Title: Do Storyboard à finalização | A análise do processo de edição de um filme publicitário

então eu dou um pequeno pulo no tempo e a pessoa pela continuidade da iluminação pela continuidade do ambiente,
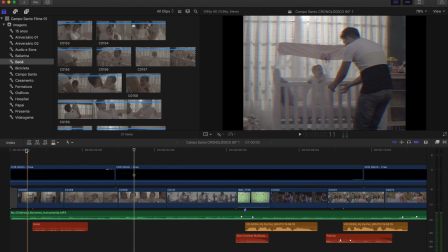8:15 a pessoa percebe que eles estão no mesmo local então a gente tem essa primeira sequência, só lembrando para vocês que em publicidade esses espaços de televisão são bem curtos, então a gente trabalha com 15, 30, 45 e 60 segundos essa versão que eu estou mostrando para vocês é de 60 segundos
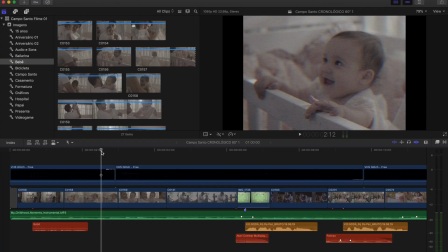8:34 Então, as imagens, os cortes são bem rápidos mesmo. Então, vocês vão perceber que os takes são bem curtos.
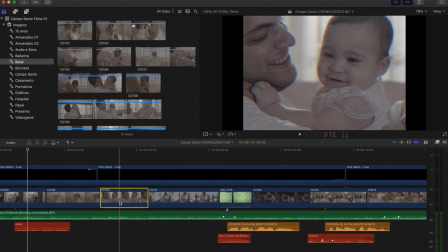8:42 Então, aqui nesse começo, a gente tem três imagens e elas têm praticamente o mesmo tempo.
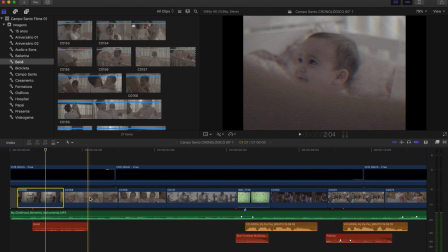8:47 Então, essa primeira imagem aqui tem um segundo e sete frames, a segunda tem um e doze e a terceira tem um e oito.
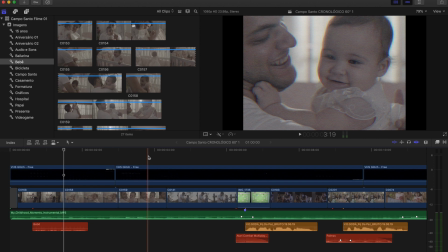8:54 Então, elas têm praticamente o mesmo tempo para formar essa apresentação inicial que apresenta o pai e a filha.
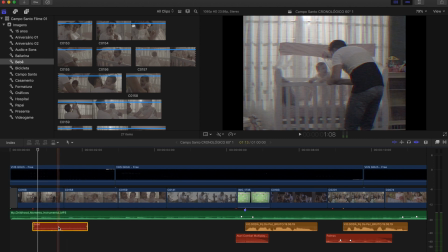9:03 Aqui embaixo tem um pequeno som Bem baixinho eu coloquei aqui Um som de bebê, né, ó
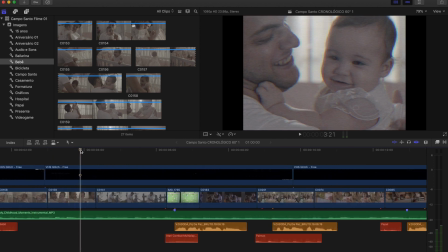9:13 E a gente tem essa sequência inicial Da terceira imagem Pra quarta imagem a gente já
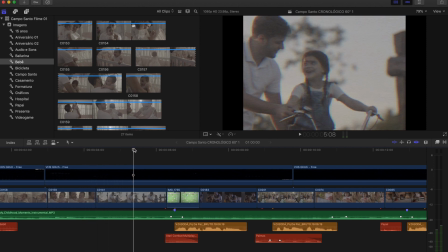9:19 tem um pulo Tem um lapso temporal Bem maior Então a gente já tem ela aqui Criancinha de braço E aqui ela já Numa fase marcante que é aprendendo a andar de bicicleta A gente já tem um pulo
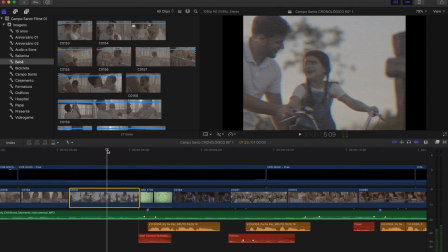9:34 aqui bem maior no tempo E para essa sequência da bicicleta A gente,
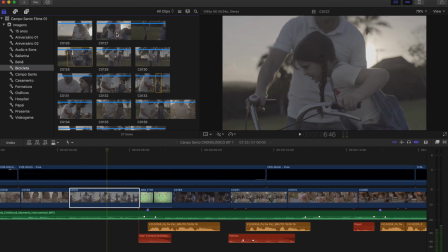9:40 vou abrir aqui para vocês verem A gente gravou várias cenas Então tem aqui ela subindo Então a gente fez vários takes para chegar a esse aqui E nesse começo a gente viu que o tempo estava muito curto Pela quantidade de
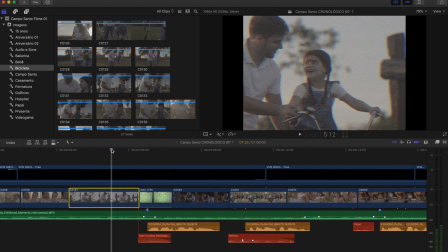9:54 imagens A gente decidiu deixar só essa imagem mais longa De quase 2 segundos, 1,23 e pretendeu colocar a próxima cena da bicicleta lá na frente que a gente criou, mas perto do final do filme a gente criou um flashback não está no storyboard até adiantando essa situação o storyboard serve muito para liguear no processo mas na edição a gente mudou muita coisa então eu falo muito sobre isso o poder que a edição tem de modificar as coisas Então é na edição que você vai poder manipular muita coisa. Então o que tinha lá no storyboard, muita coisa foi respeitada, mas também foi modificado para a gente contar melhor essa história. Então essa questão do flashback que a gente coloca lá no final, que eu vou mostrar para vocês, nasceu na edição.
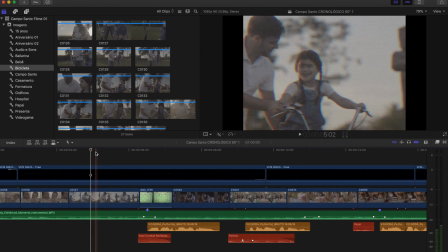10:52 Então a gente achou melhor nesse começo deixar só esse take da bicicleta e lá na frente, na hora do flashback, a gente colocar outra imagem da bicicleta.
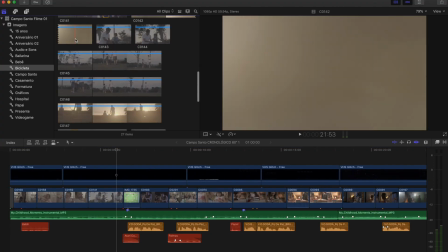11:01 Então a gente tem várias opções aqui, tem até umas imagens bem bacanas que elas estão andando aqui longe, ficou lindas essas imagens aqui.
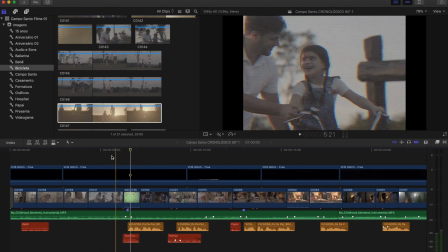11:12 Esse do pôr do sol também ficou muito bonito. Então a gente abriu com essa e aqui a gente já começa com a locução.
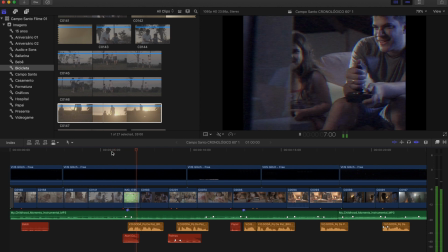11:23 A história de quem a gente ama.
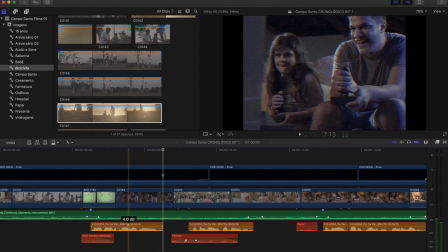11:26 Aqui a gente já cria um espaço entre a locução dele. então o locutor manda esse áudio pra gente praticamente todo colado claro que ele dá as pausas dele a interpretação dele,
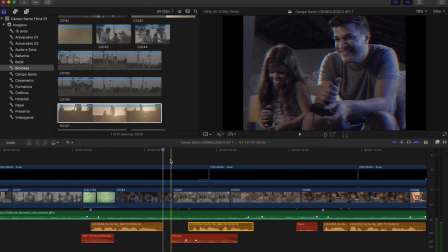11:39 mas no programa a gente abre esses pequenos buracos aqui pra dar mais ênfase à locução pra gente ter um respiro entre as falas então ó a história de quem a gente ama é também um pouco nossa e
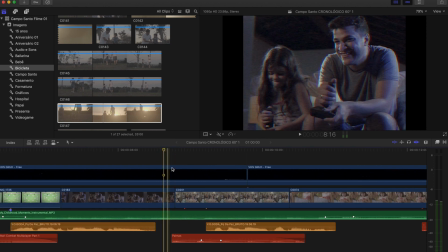11:55 aqui nesse corte a gente pula do videogame pra festinha de aniversário,
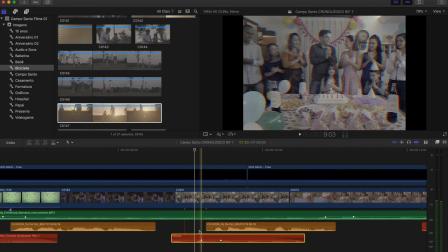12:01 a gente coloca aqui também efeitos sonoros de palmas.
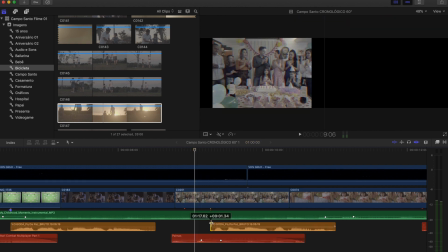12:06 Essas palmas foram captadas lá no local mesmo e a gente tem mais um trecho da locução.